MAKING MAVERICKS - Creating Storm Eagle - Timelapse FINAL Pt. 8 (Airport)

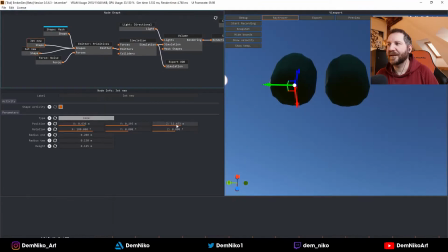28:36 Again, in EmberGen,
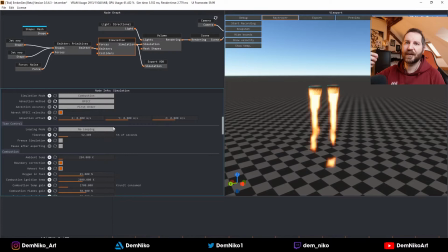28:38 I used it to also make his jetpack fire like the exhaust fire.
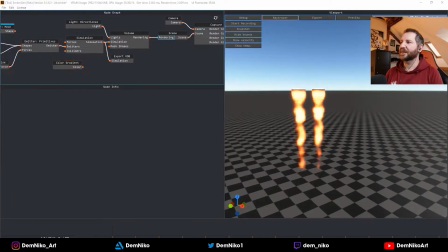28:47 And yeah, for that the EmberGen was also very cool.
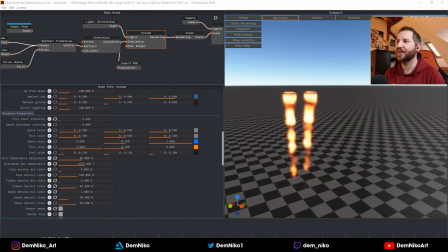28:51 I had to play around with it a little bit, as you see, maybe a lot of trials and error, because there are so many attributes that you can actually change up for the fire to look right.
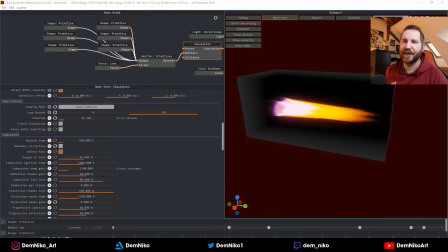29:03 And then I found actually they have a template for jet engines, so I thought, okay, let's take this and just
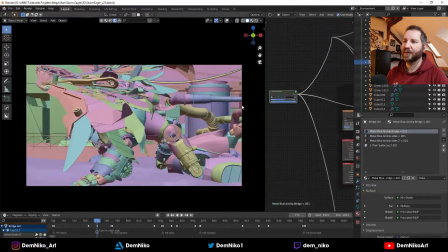29:10 make it more like fitting into my scene.
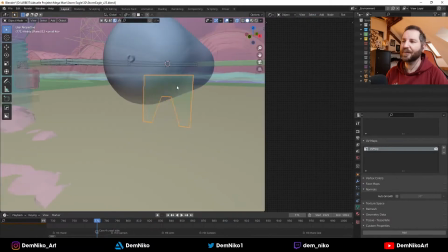29:15 But overall, yeah, it worked pretty well.
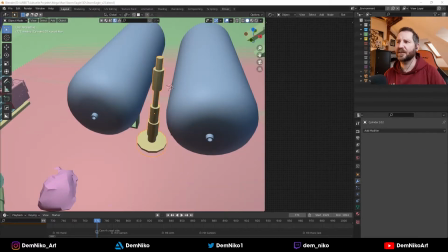29:19 Yeah, there was still some tanks that I wanted to add, so that was cool.
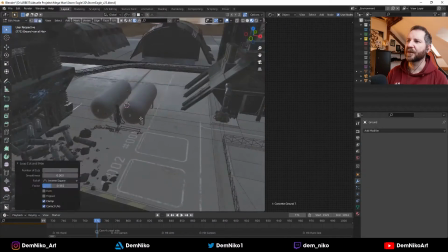29:25 And I used again some assets from Ian Hubert to connect them with pipes and with all those parts.
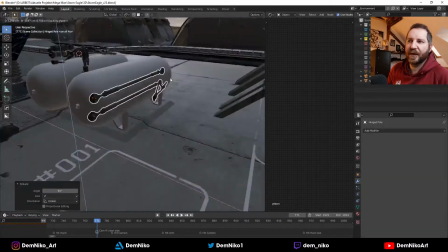29:32 So that made everything much easier, because then you don't have to model anything.
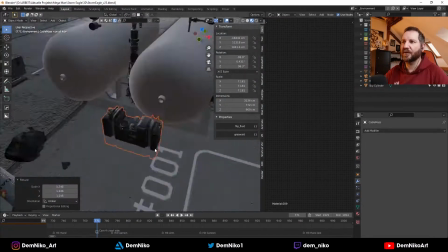29:38 You just connect all those parts together, and it looks good, hopefully.
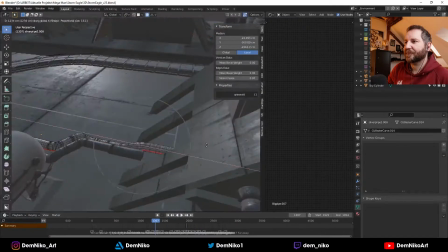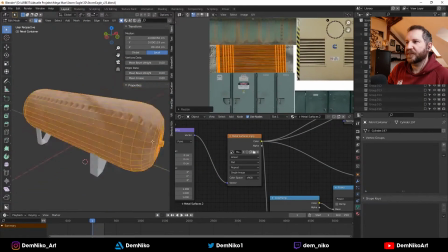29:49 Yeah, again, using the same textures for everything.
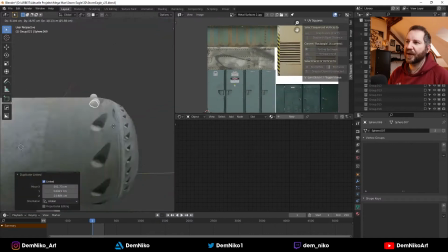29:53 You can save a lot of memory and in the end rendering time when you reuse the same textures over and over again, because then
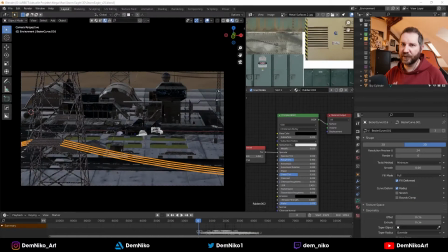30:03 Blender doesn't have to calculate the new textures, and it takes sometimes
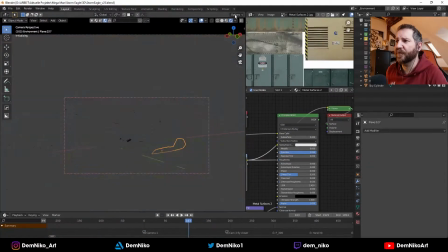30:08 a lot of time, a lot of memory out of your scene.
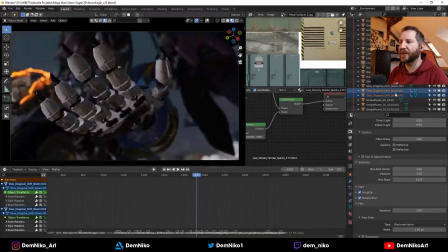30:12 So it's very good to always put maybe multiple textures into one texture,
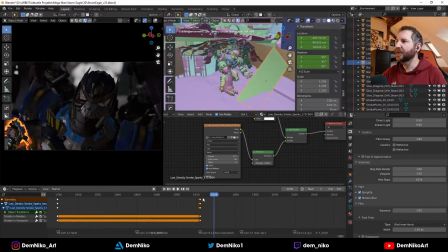30:19 so that you have one file but can use it in different spots for different purposes.
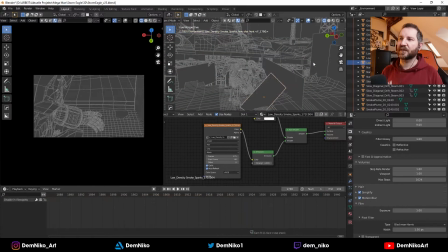30:25 So that's really cool.
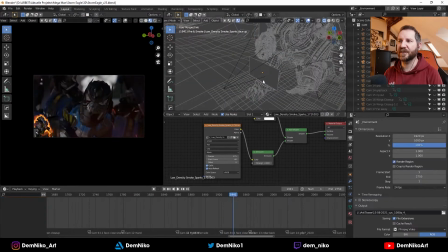30:28 Yeah, with a scene complex like this, after a while you have to really think about, okay,
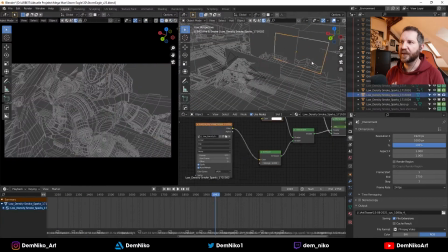30:34 how can I improve the performance of the scene, that it doesn't render like 5 minutes per frame.
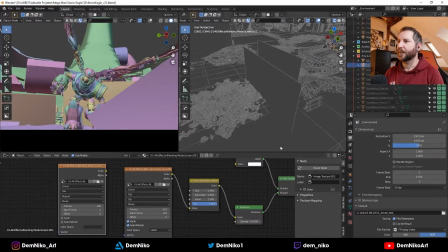30:40 So yeah, again, adding
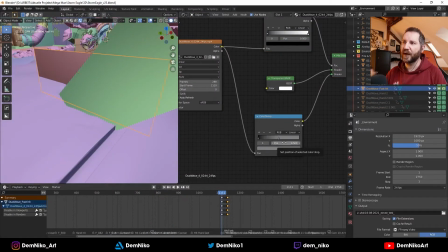30:46 some spark elements in front of the scene to add more atmosphere, some smoke here and there.
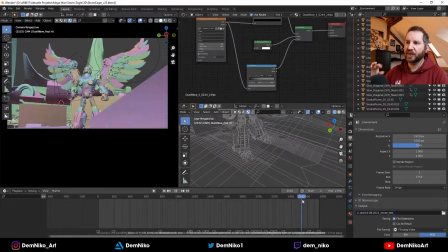30:53 You see it's those are 2D planes in front of it, so that you have little sparks flying into the camera almost.
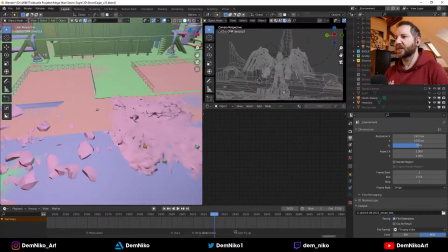31:02 That adds a little bit more atmosphere.
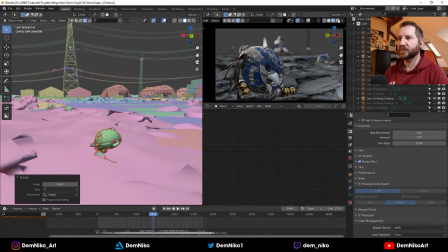31:07 Yeah, thought this one bird isn't enough.
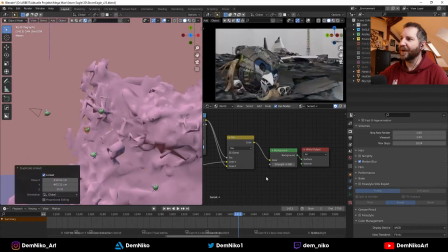31:11 I have to use multiple birds in the scene, so I just scatter them around to see like a whole swarm died and
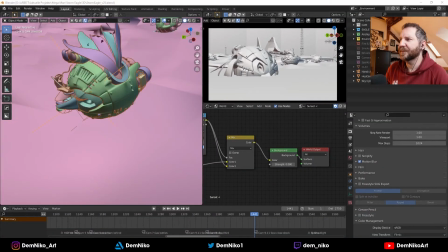31:19 something happened that they all died.
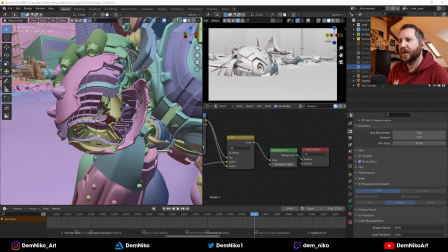31:24 Yeah, again, I think here now I'm thinking about using those sparks.
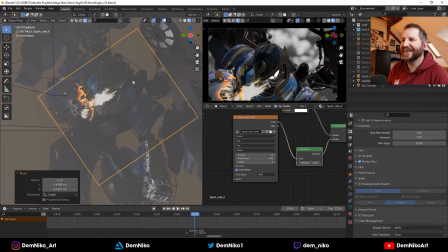31:30 So let's see. Yeah, definitely. There you see it. So these are some spark assets.
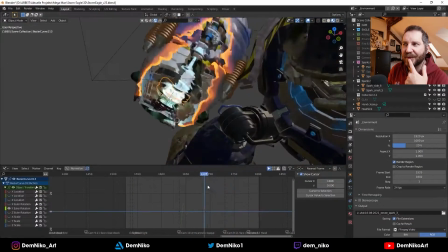31:36 I'm not sure where I got those from, but yeah, I just put them in the right place at the right time,
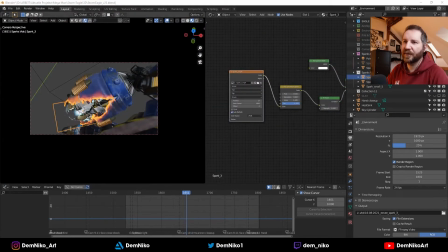31:44 and it works super well. I recolored them also. They were originally like yellow, reddish.
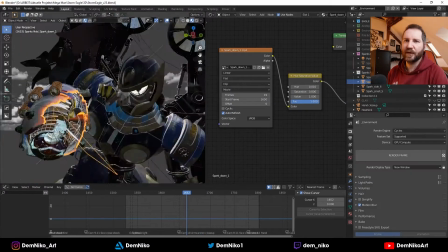31:51 I made them blue because it's supposed to be like an electric spark. Like a yeah.
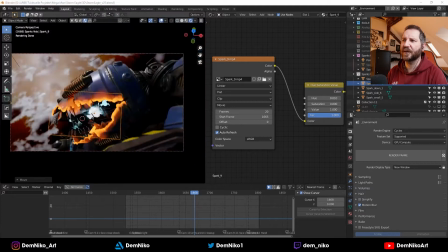31:57 I mean, electric sparks, they have different colors, but here I thought, yeah, blue would be very fitting.
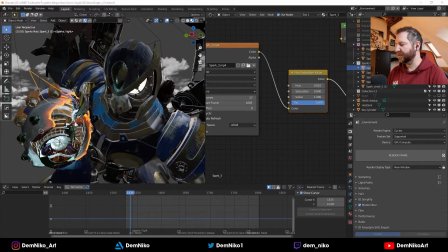32:03 So that's what I'm doing there.
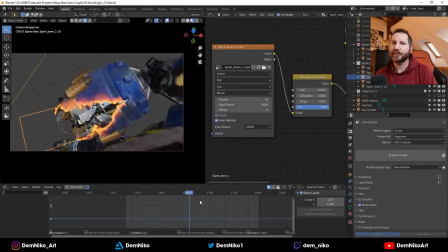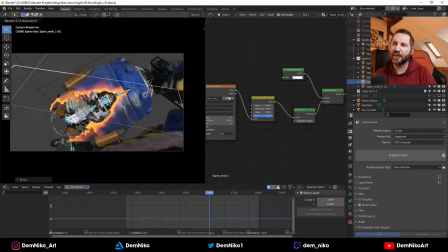32:10 And I think I even one particle simulation, I still left it in there just for the initial first spark.
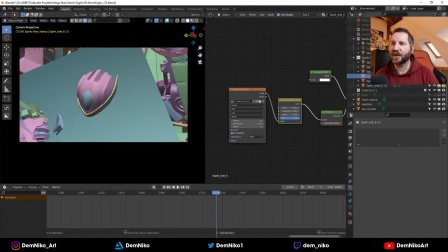32:18 So that worked all right, but for all the other sparks, I used it's the same spark asset,
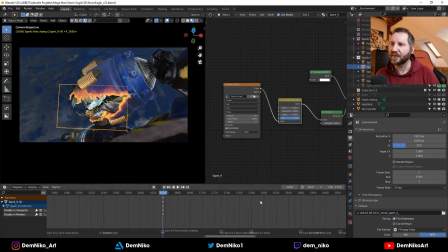32:26 the 2D spark assets. Yeah.
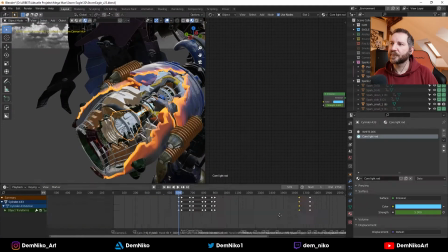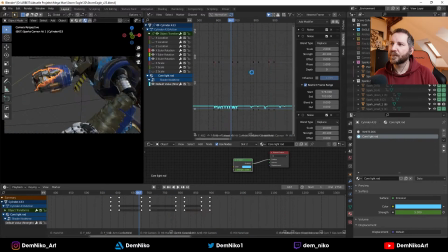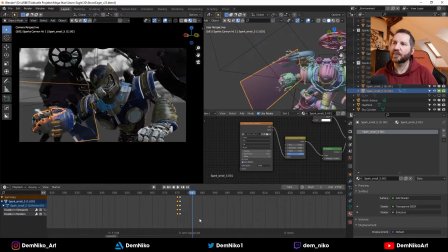32:41 Yeah, doing some of those sparks.